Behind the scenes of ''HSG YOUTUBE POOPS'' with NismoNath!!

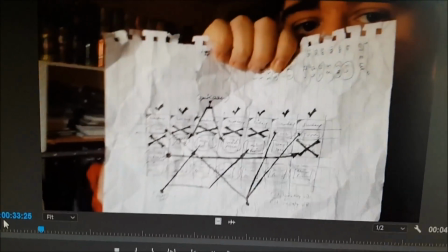(12:21)
Things like this, where he holds up sheets or boxes or whatever, are just prime examples of how to,
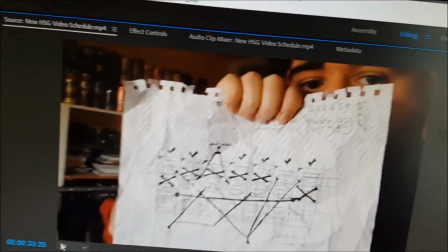(12:29)
well, they're not prime examples, they're prime pieces that you can play with.
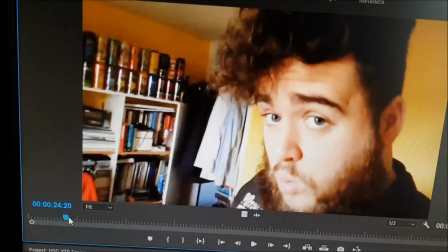(12:33)
So what I'm going to do is I'm going to backtrack to a part where he sort of mentions it.
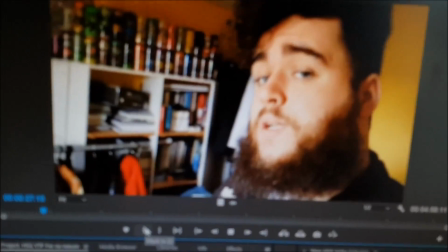(12:39)
So the video production schedule, and then when he does, I'm going to changing. there.
Now I've drawn a handy-dandy chart of...
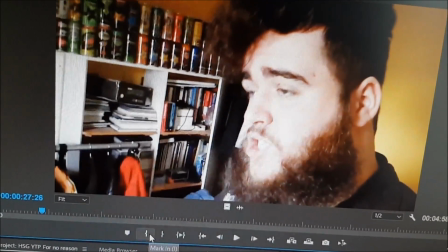(12:45)
Dang it. Okay, so I need to click it before he mentions the handy-dandy.
Changing.
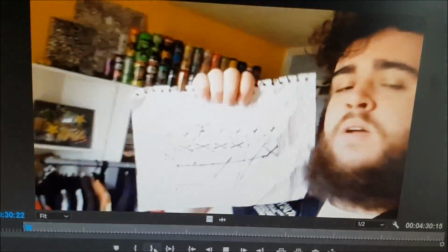(12:49) Now I've drawn a handy-dandy chart of simply how it's going to change.
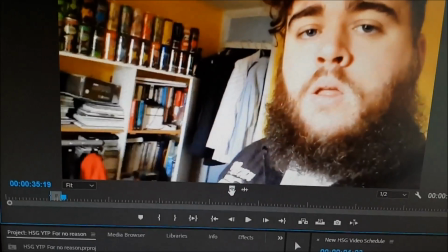(12:56)
Perfect. All right, now what I want to do is grab that footage and chuck that over there.
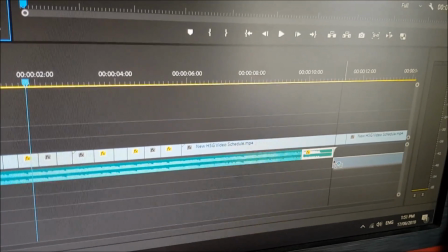(13:04)
Grab the sound as well, unless you don't want it to have any sound, which, you know, some people don't.
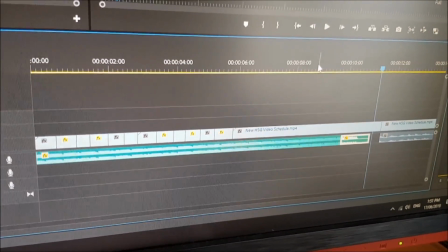(13:09)
So now our thing looks like this.
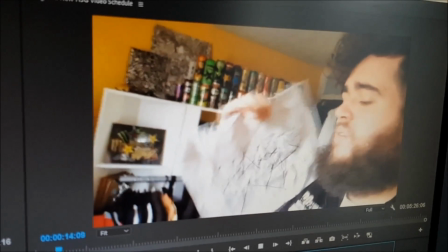(13:15) Now I've drawn a handy-dandy chart of simply how it's going to change.
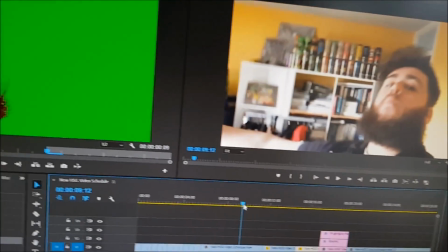(13:21)
And the first thing that you always do when you cut in a new segment like that is you always tidy up the transitions.
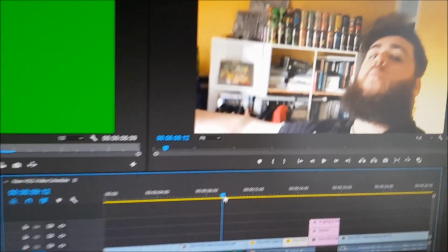(13:28)
So obviously there was a bit of an overlap just before, so I've just gone and rectified that.
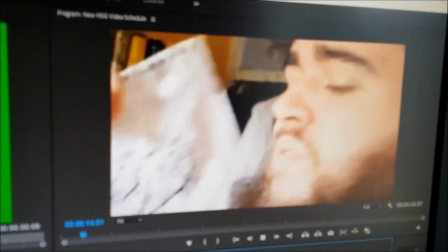(13:34) Now I've drawn a handy-dandy chart of simply how it's going to change.
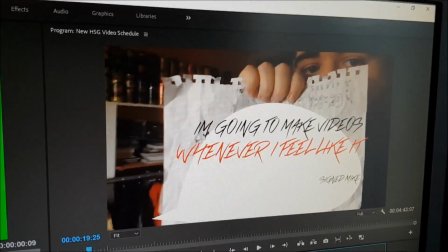(13:42)
Okay, so let's just dissect what I've just gone and done here. So obviously it was really zoomed in.
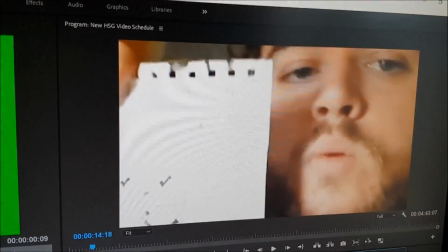(13:48)
It was really zoomed in here, and it might look a bit weird,
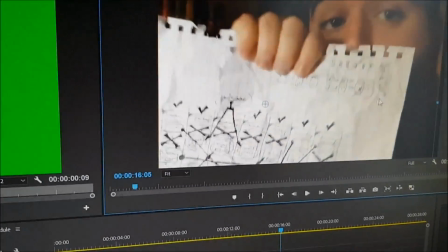(13:52)
but the only reason I did that is because if we take that back to regular size, I'll just zoom it down.
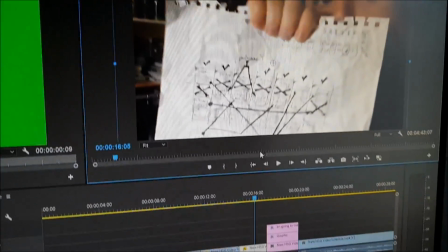(13:58)
So that is more or less full screen, right? So if I take that back and we just ignore the zoomed up bit.
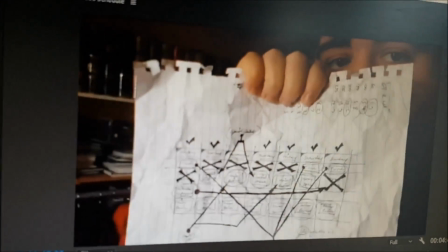(14:05) Handy chart of simply how it's going to change.
It looks a bit weird when the text just sort of appears.
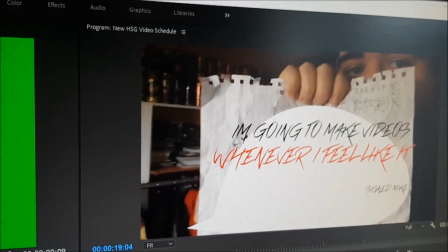(14:14)
You know, he's holding up his chart and then all of a sudden, boom, there's your text and there's your whiteout.
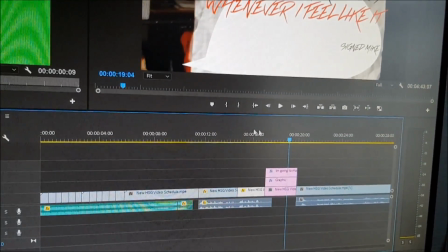(14:18)
So what I did there is, I just have to try and Control Z enough times to, there we are.
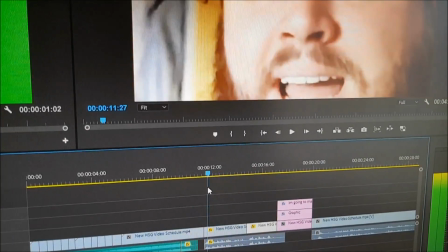(14:27)
So basically we do it so that he's hiding from the footage so that you can't quite see,
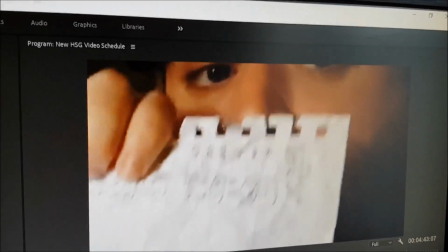(14:35)
what he's holding, and then he reveals it. And that's the hilarity.
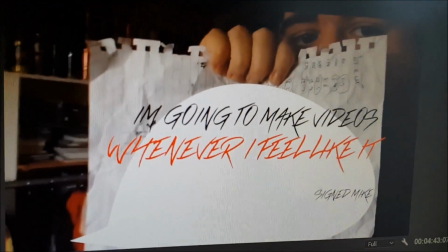(14:39)
So obviously here you could put whatever text you want. I've just put something real basic, you know, I'm going to make videos whenever I feel like it.
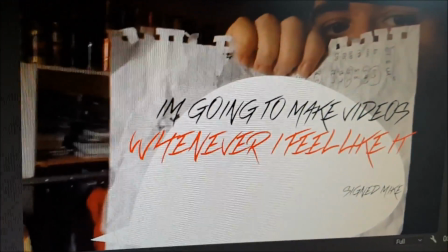(14:47)
Because you never know, maybe Mike's just had enough of this shit and he's just gonna just do whatever he wants,
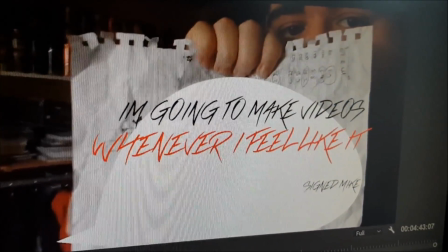(14:54)
whenever he feels like the videos. Yeah. So basically, all that is the graphic.
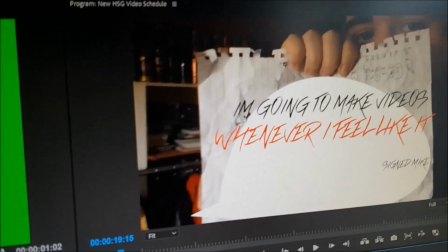(15:02)
Of course, I've done a little white speech bubble type thing to sort of block out the base text, and then I've done the text.
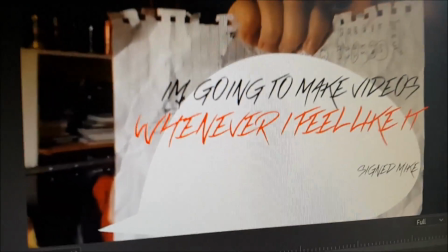(15:11)
I'm going to make videos, and then I put it in red whenever I feel like it.
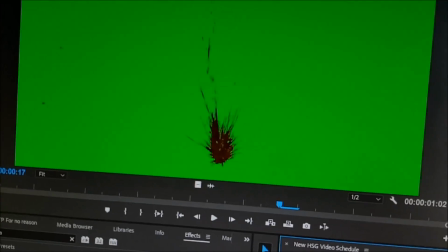(15:15)
And the reason I did the red is because, as you'll see over here, I was trying with a couple of sort of where are they?
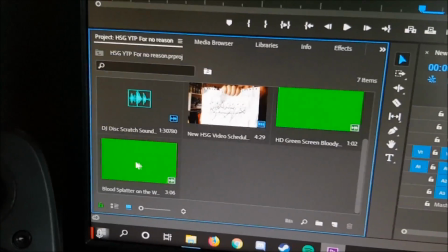(15:22)
Over here. I was trying with a couple of like bloody green screen effects,
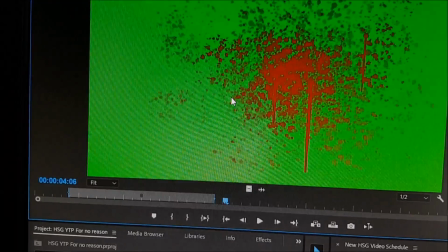(15:26)
like trying to sort of get that sort of blood splatter on the wall, on the paper, but it didn't quite look right.
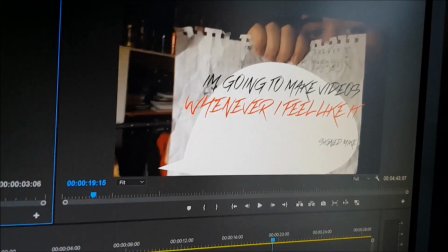(15:33)
Of course, it would have fitted in with the whole barbaric sort of theme that Mike sort of has.
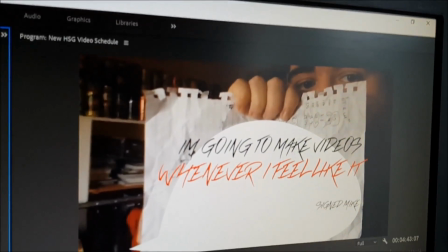(15:40)
He has that very barbaric appearance.
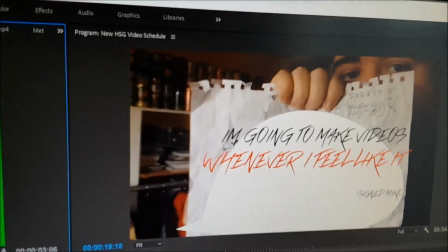(15:41)
To anyone who doesn't know him, you'd think he's some modern age Viking, but so I tried that, but it didn't quite work, so I'm just going to leave it at that for now.
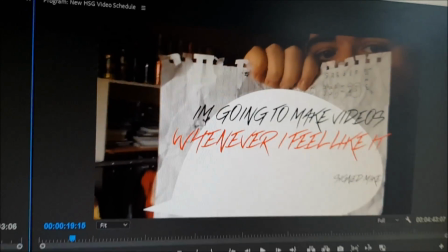(15:50)
But again, that's another little segment made, and this is really quite simple stuff once you know how to do it.
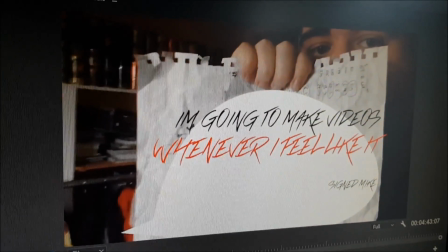(15:59)
It's really learning the footage and learning how to play with and manipulate everything that really gets it going.
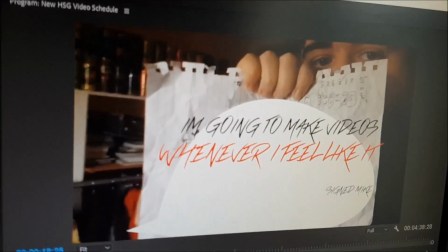(16:08)
And now for the hardest, most tedious,
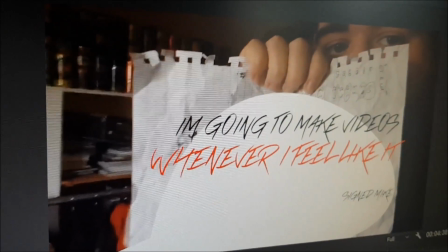(16:13)
most time-consuming part of any good YouTube poop, and that's the voice mixing.
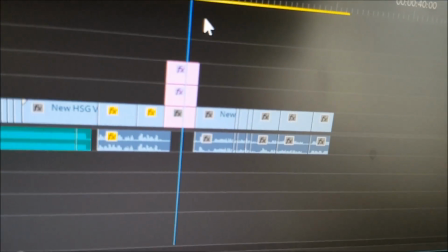(16:18)
So again, I've jumped ahead and I've gone and made a little voice mixed segment here,
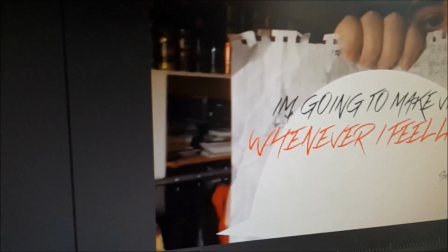(16:24)
which, let's see if you can sort of get what he's saying, because obviously there's a few random cuts and it might be a bit hard to hear,
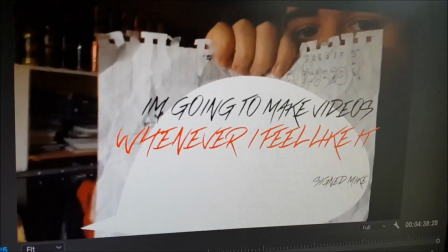(16:30)
but we'll see.